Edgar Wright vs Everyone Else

We decided to do our video essay on one of the first true cinematic auteurs of the 21st century, Edgar Wright.
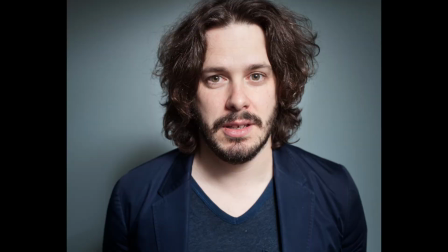(0:07)
Although his name isn't very recognizable outside the circle of filmic connoisseurship,
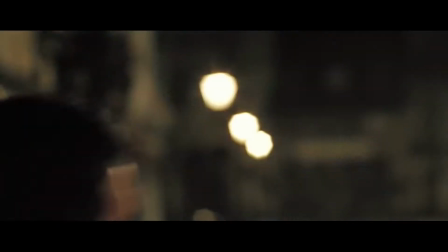(0:11)
Edgar Wright is responsible for writing and directing the very popular Cornetto trilogy,
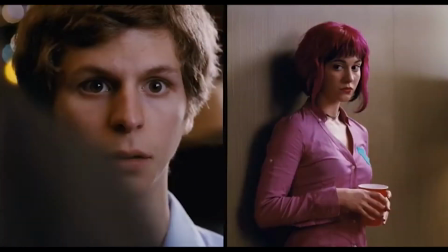(0:16)
the instant cult classic Scott Pilgrim vs. the World, and the recently released critically acclaimed Baby Driver,
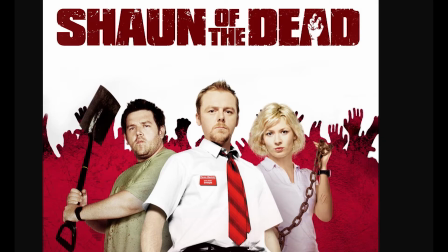(0:22)
which begs the question as to how a 43-year-old with 5 major directing credits can be hailed as one of the new millennium's first auteurs.
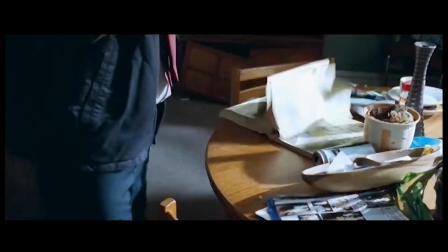(0:32)
Well, first, it's hard to imagine any of Edgar Wright's films without the quick and witty writing that forever encompasses the characters in said world.
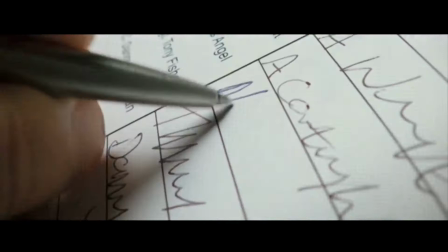(0:39)
Whatever is being said is usually reinforced by quick visuals, whip pans, crazy transitions,
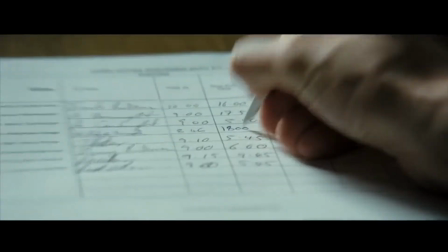(0:45)
and strong visual comedy that keeps us as the audience on our toes and helps us better navigate through that world.
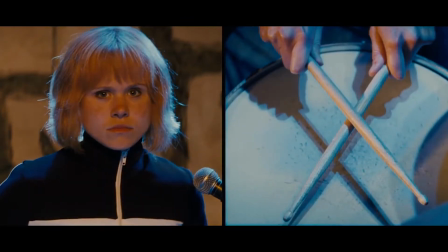(0:51)
And Edgar Wright is a master of bending genres to fit the scope of the world that he's trying to evoke. Whether it's horror, sci-fi, or straight-up guns-a-blazing action thrillers,
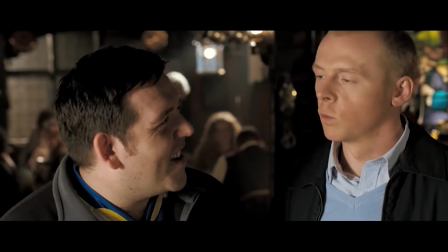(1:01)
Edgar Wright's writing is ever-present in the characters that he writes, and how well he fleshes them out.
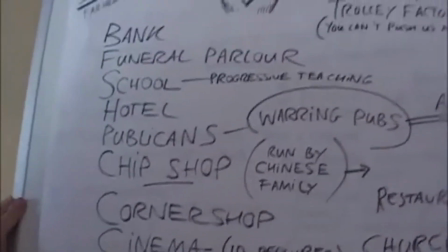(1:07)
As seen in this video where he and Simon Pegg, co-writer and frequently used lead in the Cornetto trilogy,
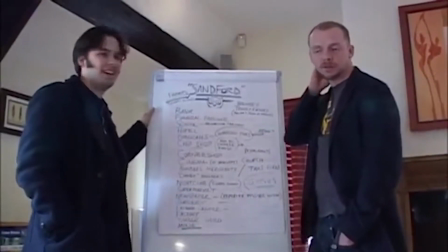(1:13)
explain the process that goes into making characters, creating places, and geographically mapping a town for Hot Fuzz,
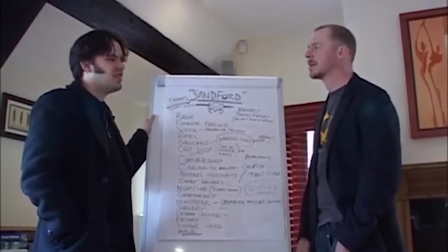(1:20)
so much is in detail and given about these places and people in order for the people to be more visually palpable,
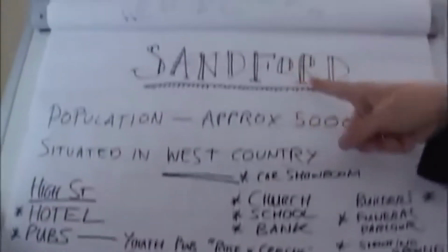(1:27)
and their existence relative to the town as a whole.
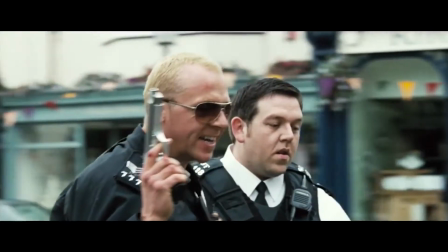(1:30)
Although Edgar Wright does frequently reuse Simon Pegg and Nick Frost for the Cornetto trilogy, Wright is careful about how he writes both of their characters,
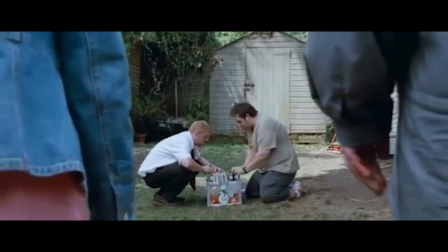(1:38)
and usually gives them interesting dynamics so as to not be making the same movie 3 times with just different villains and the same fence gags.
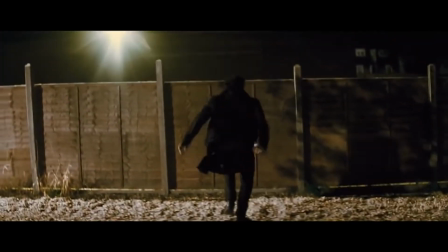(1:46)
And speaking of gags, it's Edgar Wright's strong stylistic choice of visual comedy through camera gags and pans that also draws us to his films.
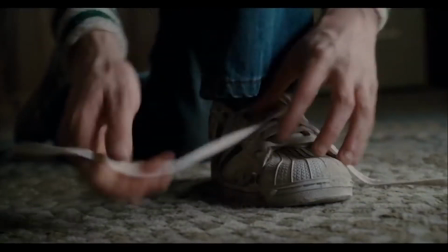(1:54)
Whereas some directors might go through the trouble of over-explaining or overshooting,
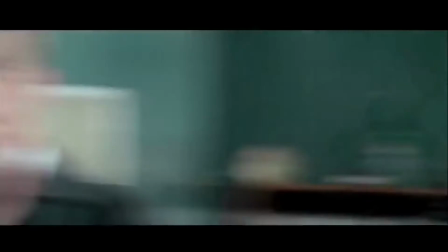(1:59)
it's hard to say that it's not fun to watch Wright's modern montages of ordinary daily life, or how quickly you can plan a rescue party for your ex-girlfriend,
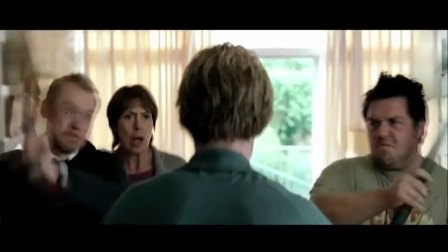(2:08)
mom, and zombie stepdad. Lastly, and possibly the most important in recent films, is his musical alignment between cinema and soundtrack.
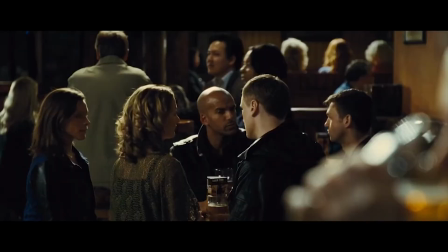(2:17)
While most ordinary directors would plaster a classic jam and have the
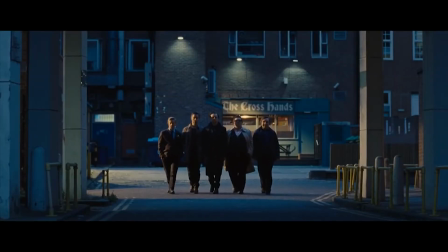(2:21)
cast just do cool shit while everything around them just happens a la Suicide shit,
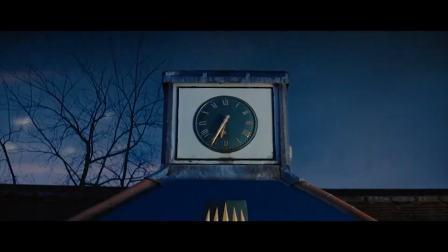(2:26)
Wright carefully times the sound of the film with the sound of the music.
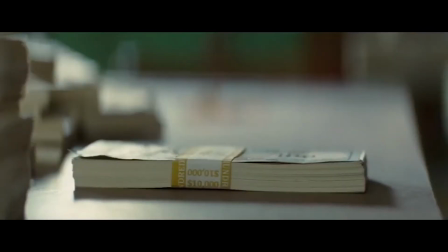(2:29)
Whether it's footsteps, intense stares, laying money down, or beating the shit out of a recently deceased man with pool cues,
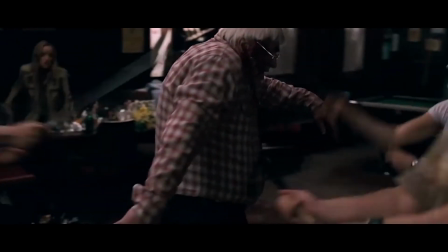(2:36)
what this gives you is more noticeable visual cues and a way to navigate through a scene easier.
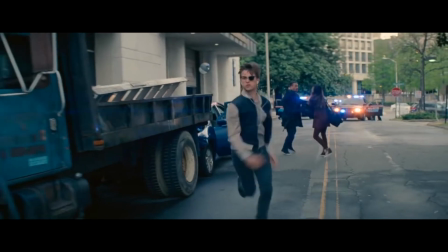(2:42)
It gives the film Baby Driver a singular stylistic flair that is unique and refreshing and can be used to cue the audience,
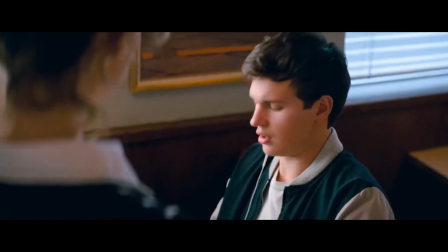(2:49)
whether it's a tense moment, a happy one, or a moment where everything has gone to shit.
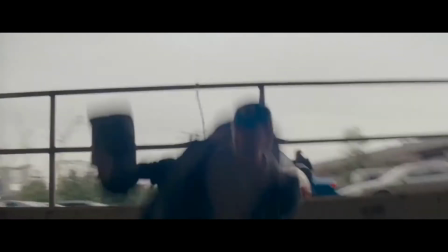(2:55)
It should go without saying that Edgar Wright is not singularly responsible for all the things that make his films great,
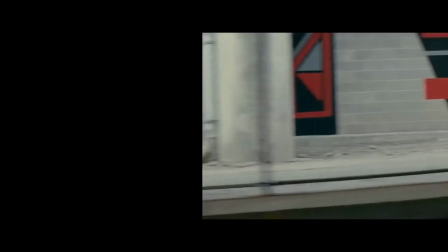(3:01)
but his role at the helm is what helps differentiate an Edgar Wright film from Ant-Man written by Paul Rudd or The Adventures of Tintin,
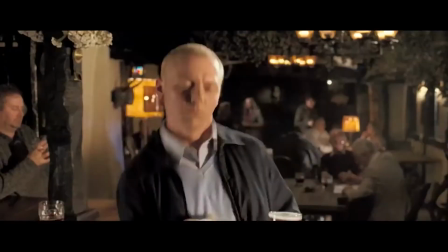(3:10)
films that Wright helped write but didn't direct, ultimately showing that Wright's quick time editing,
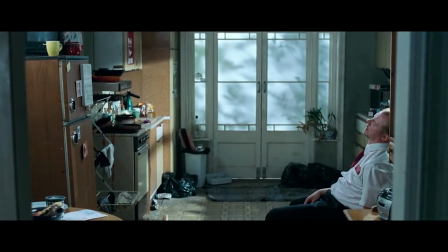(3:16)
eclectic soundtracks, visual comedy, and homage are what helps solidify him as a true cinematic auteur.
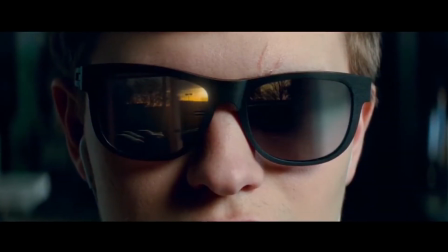(3:23)
Also, Queen is awesome, and Edgar Wright knows it.